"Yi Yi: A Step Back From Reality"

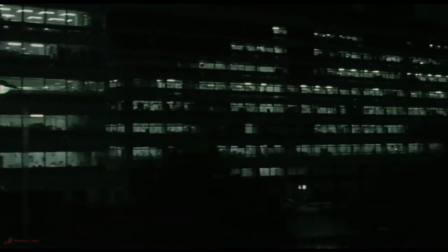Edward Yang's final film before his untimely death, Yi Yi, is perhaps his finest film, though it is offered the least recognition.
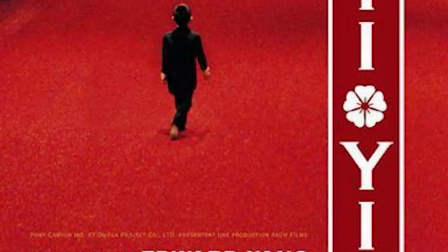While Yi Yi released around the world and won the award for Best Director at the Cannes Film Festival in 2000,
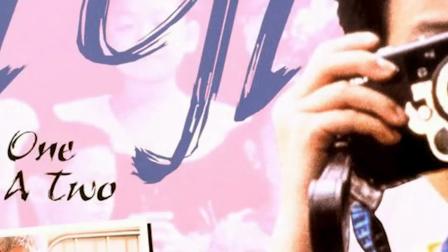it did not release in Yang's home country until 2017,
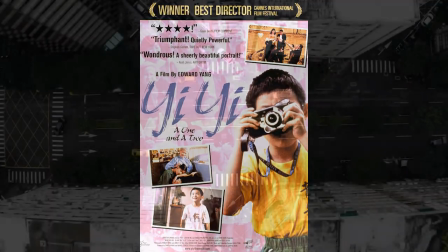which was also the setting for the film in Taiwan and a decade after Yang's passing.
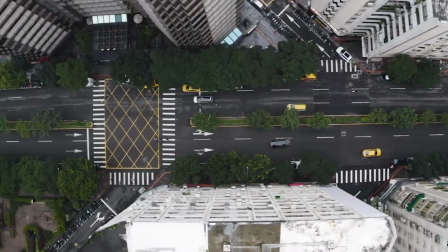This saddened Yang as his target audience for his film didn't get to see how beautiful it was until he was gone.
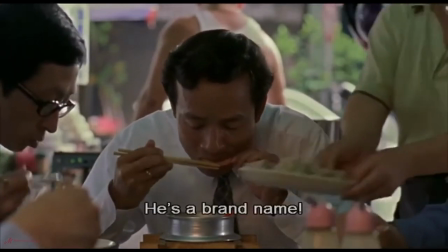Ye did however get recognition around the world because of how relatable it was to just about anyone.
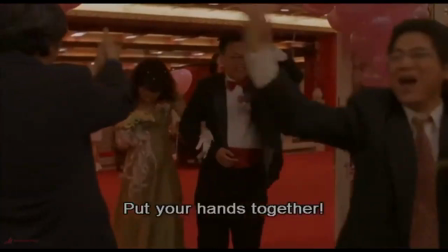It's about life in its essence. The film opens with a marriage, has a birth in the middle, and ends in a funeral.
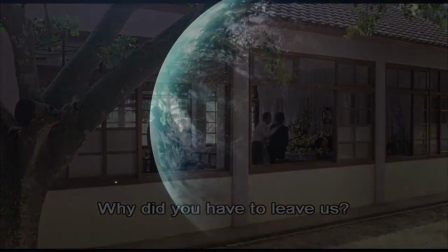These are all quintessential moments everyone experiences no matter who you are.
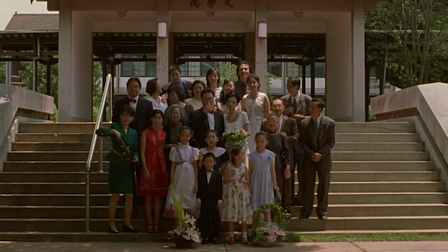The film also surrounds a middle-class multi-generational family living a pretty
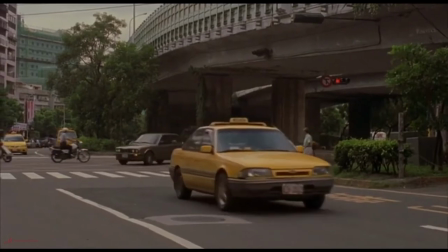average urban life which when the film released was becoming more applicable to people everywhere
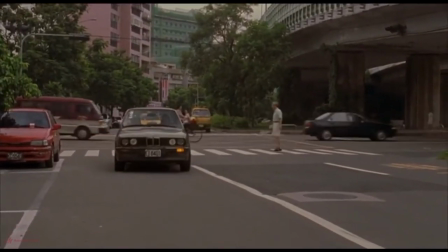whether you lived in taipei where the film was set new york city beijing
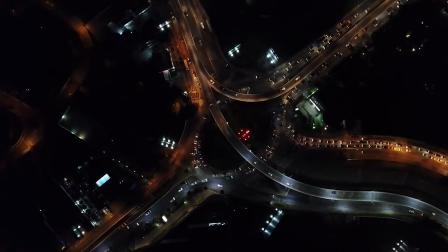tokyo etc from this film it's pretty clear yang had quite the fascination
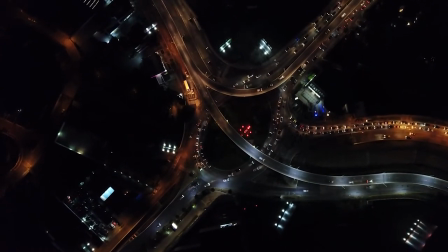with modernization or more specifically urbanization a term which defines the
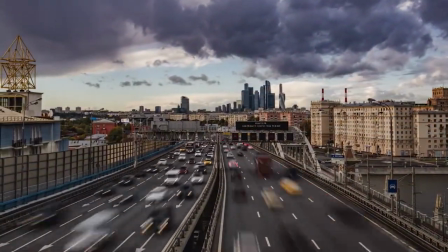kind of transitional modernization game like to focus on is reflexive
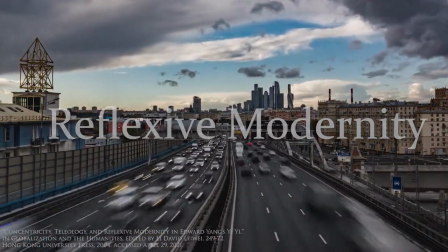modernity this refers to modernization which radically opposes traditionalism,
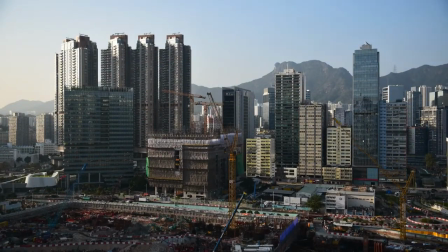reconstructing society in a totally different direction from where it came from, reflexive meaning to completely turn around.
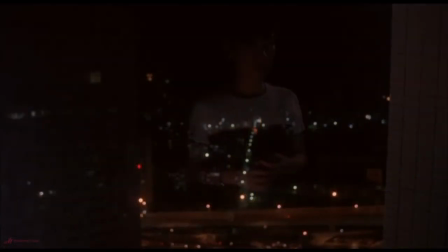The way Yang visualizes reflexive modernization in Yi is by using the reflective surface of glass and its mirror-like quality while remaining translucent.
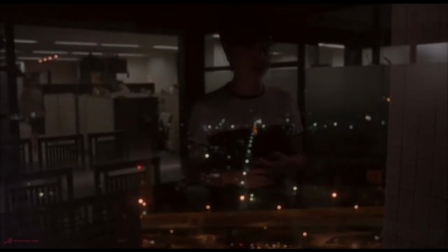We often look through windows at our protagonists as they look out at the vast city they live in, which we see through reflection.
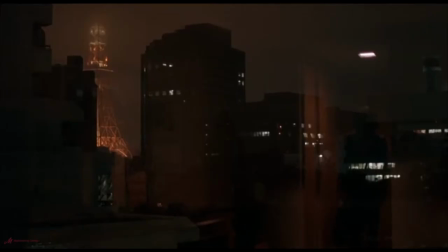Us literally seeing urbanization in this reflective way symbolizes this concept of reflexive modernity which Yang is obsessed with. Taipei is no longer the place he once knew as a child. It's being radically reshaped and it's happening fast.
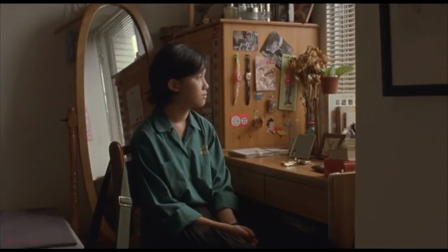This also in part is an autobiographical quality this film has, though not autobiographical about Edward Yang, but it is autobiographical about the city of taipei this gets at another big quality of yang's film
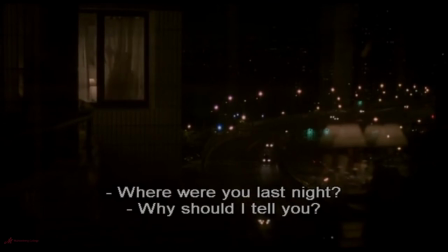it's less about the characters rather it's more about the world they live in this rapidly changing and expanding modern world this is reminiscent of modernist filmmakers like antonioni or ozu who
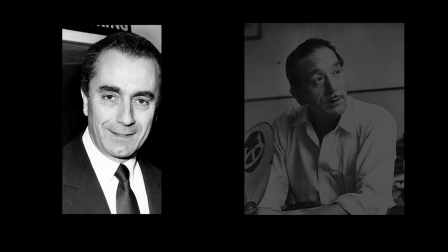were both filmmakers who were more focused on world building and creating characters who didn't necessarily
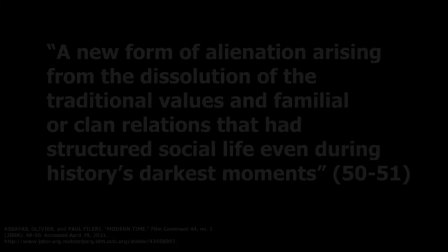have a ton of depth but those who underwent a new form of alienation arising
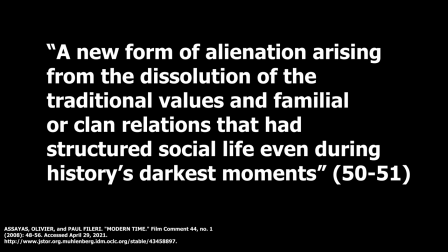from the dissolution of the traditional values and familial or clan relations that had structured social life even during history's darkest moments.
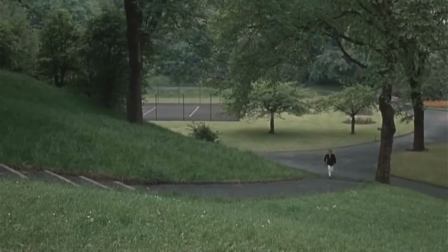The theme of alienation in this film is both thematically and stylistically similar to Antonioni's representation of isolation and alienation from society in his 1966 film Blow-Up. Both Yang and Antonioni use a method of filmmaking called Temps Mort, or Dead Time.
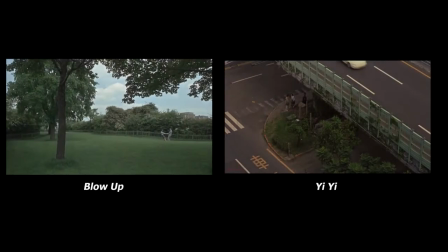This is the attempt to capture the fullness of life both within and beyond the frame of a film.
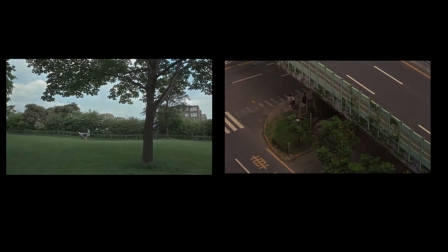It often involves pulling the camera back, keeping it distant from the characters on screen,
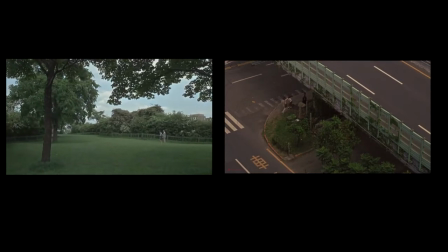allowing you to see a fuller frame, and not to be too emotionally invested in the moment or the characters on screen,
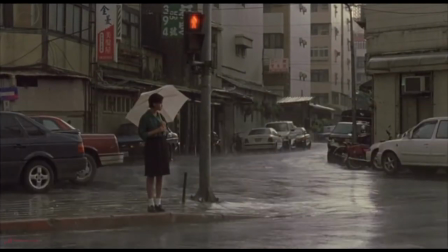but rather the bigger picture. Again, both of these directors are less focused with the depth of the characters in their films but aim to make them realistic, believable, and relatable.
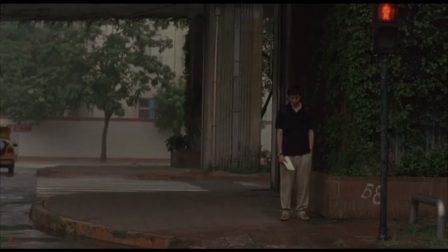Yang's goal with this film is less about making a big blockbuster hit but it is to help people mentally detach themselves from society for a couple hours with the art form that helps people do that best film. Yang believes that there is no art form that is more realistic than film.